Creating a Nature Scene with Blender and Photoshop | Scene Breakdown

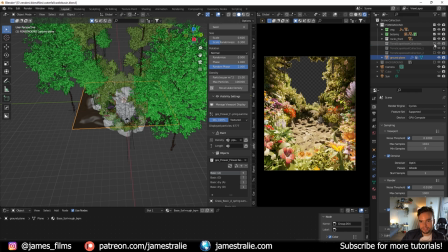(8:17)
And then for a lot of the tropical elements, I used a bunch from the Terrascape add-on collection here to kind to fill these out and I'll turn this on piece by piece too so you've got some palm trees kind of filling out nicely here giving that like nice warm tropical feel of the scene another set of them here kind of layering these on top of each other it's just really fun to kind of paint these on and
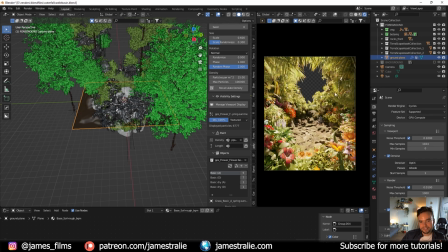(8:37)
kind of create like a mood to everything here so I've got this really nice natural kind of window frame of the trees where I'm going to be placing that castle in the background here so this is how I kind of broke up the scene and this was the foreground so that is all that I had for the foreground just kind of putting all that in compositionally was a lot of fun and then I also added in a little bit
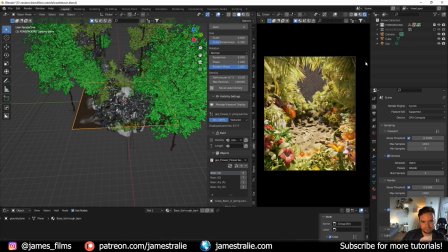(8:56)
of volume here to just kind of soften up a little bit you're not going to really notice this too much but you can see there's a little bit of haze that this is added in there and then I can kind of use this a little bit further in post-processing in Photoshop to kind of enhance that kind of glow from the background elements here just kind of add that separation from the foreground and background so
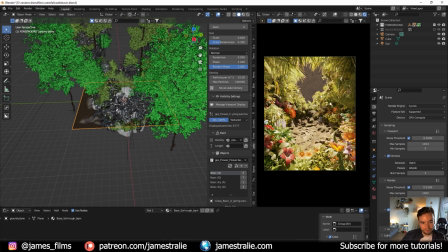(9:12)
this is the foreground of the scene and this is a lot of fun to kind of craft and put together create that composition now let's head on over to the background and turn things on piecewise as well so I first created like a cliff here in the background so I've kind of stacked a couple of
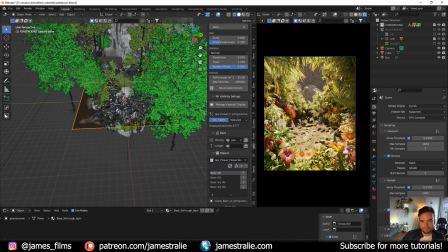(9:27)
different rocks and stuff here to kind of create like a little mountain range type thing there I then brought in some vegetation to kind of add on top of this to you know kind of blend in with the foreground of kind of having all these bushes and trees and stuff there so you've got that kind of layered up
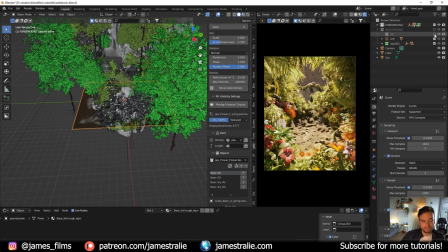(9:41)
nicely and then lastly I brought in some buildings here from Kid Bash so this was kind of put together and I adjusted some textures a little bit kind of did some control of them and made them blend a little bit more with kind of the concept art that I was going for
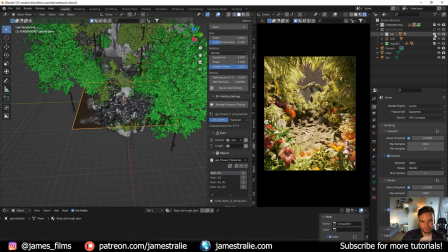(9:54)
with that night really bright castle kind of cathedral in the middle there so I adjusted some textures here you'll see this load up in a second it's just taken a second to process there quite a few of these and then I used some kind of creative lighting you can see there's
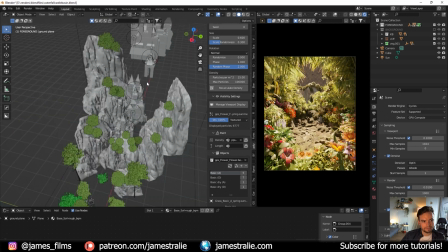(10:08)
a bunch of point lights here to kind of just enhance that brightness in the middle here of all of the buildings and you'll see
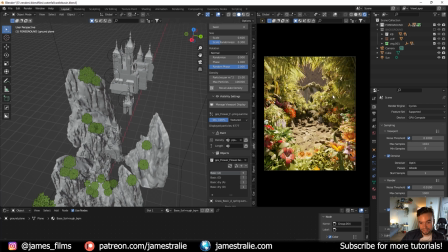(10:14)
that load up in a second it's just taking a second here there's a lot of stuff in here it's quite a dense scene so this is once again you can see it there you go the very bright cathedral kind of castle in the middle and this is why I break things up into collections so if stuff is starting to run slow in the viewport I can kind of peel it back slow it down a bit with all the
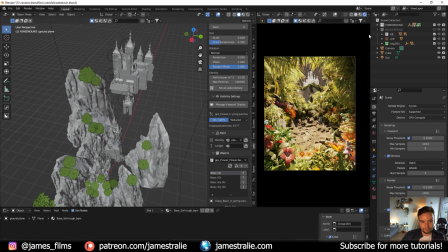(10:32)
stuff and kind of take things off mute collections and then just kind of work on certain layers so for this one I just muted all the foreground stuff and then worked on just this cathedral element here with all the lighting and stuff so this is pretty much the final render from blender and
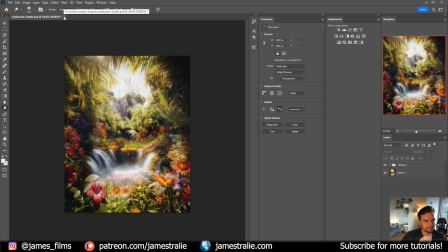(10:47)
so then I actually brought this over into Photoshop and you can see that's the final render there but
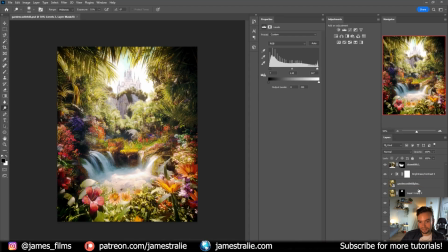(10:55)
let me pull this up here and so there's a lot going on here so let me just kind of walk through it's
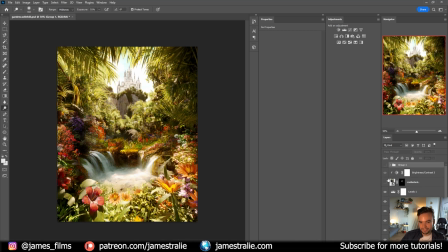(11:01)
kind of a mess here let me organize things a little bit better and show you kind of how I've broken up the scene let me get rid of this one I don't need this and
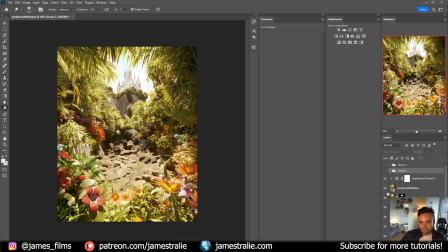(11:10)
put these together so I'm just going to turn all these off and I'll show you kind of where I started. So this is the rough or you know just the raw render out of Blender here.
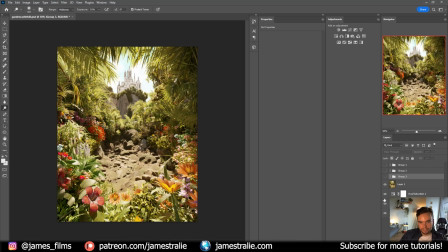(11:25)
I added in like a background sky to it and kind of made that adjust in with it like kind of like a bright blue sky. You can see kind of what it looks like there and kind of just brighten up the clouds a bit so that it's kind of like a little bit washed out.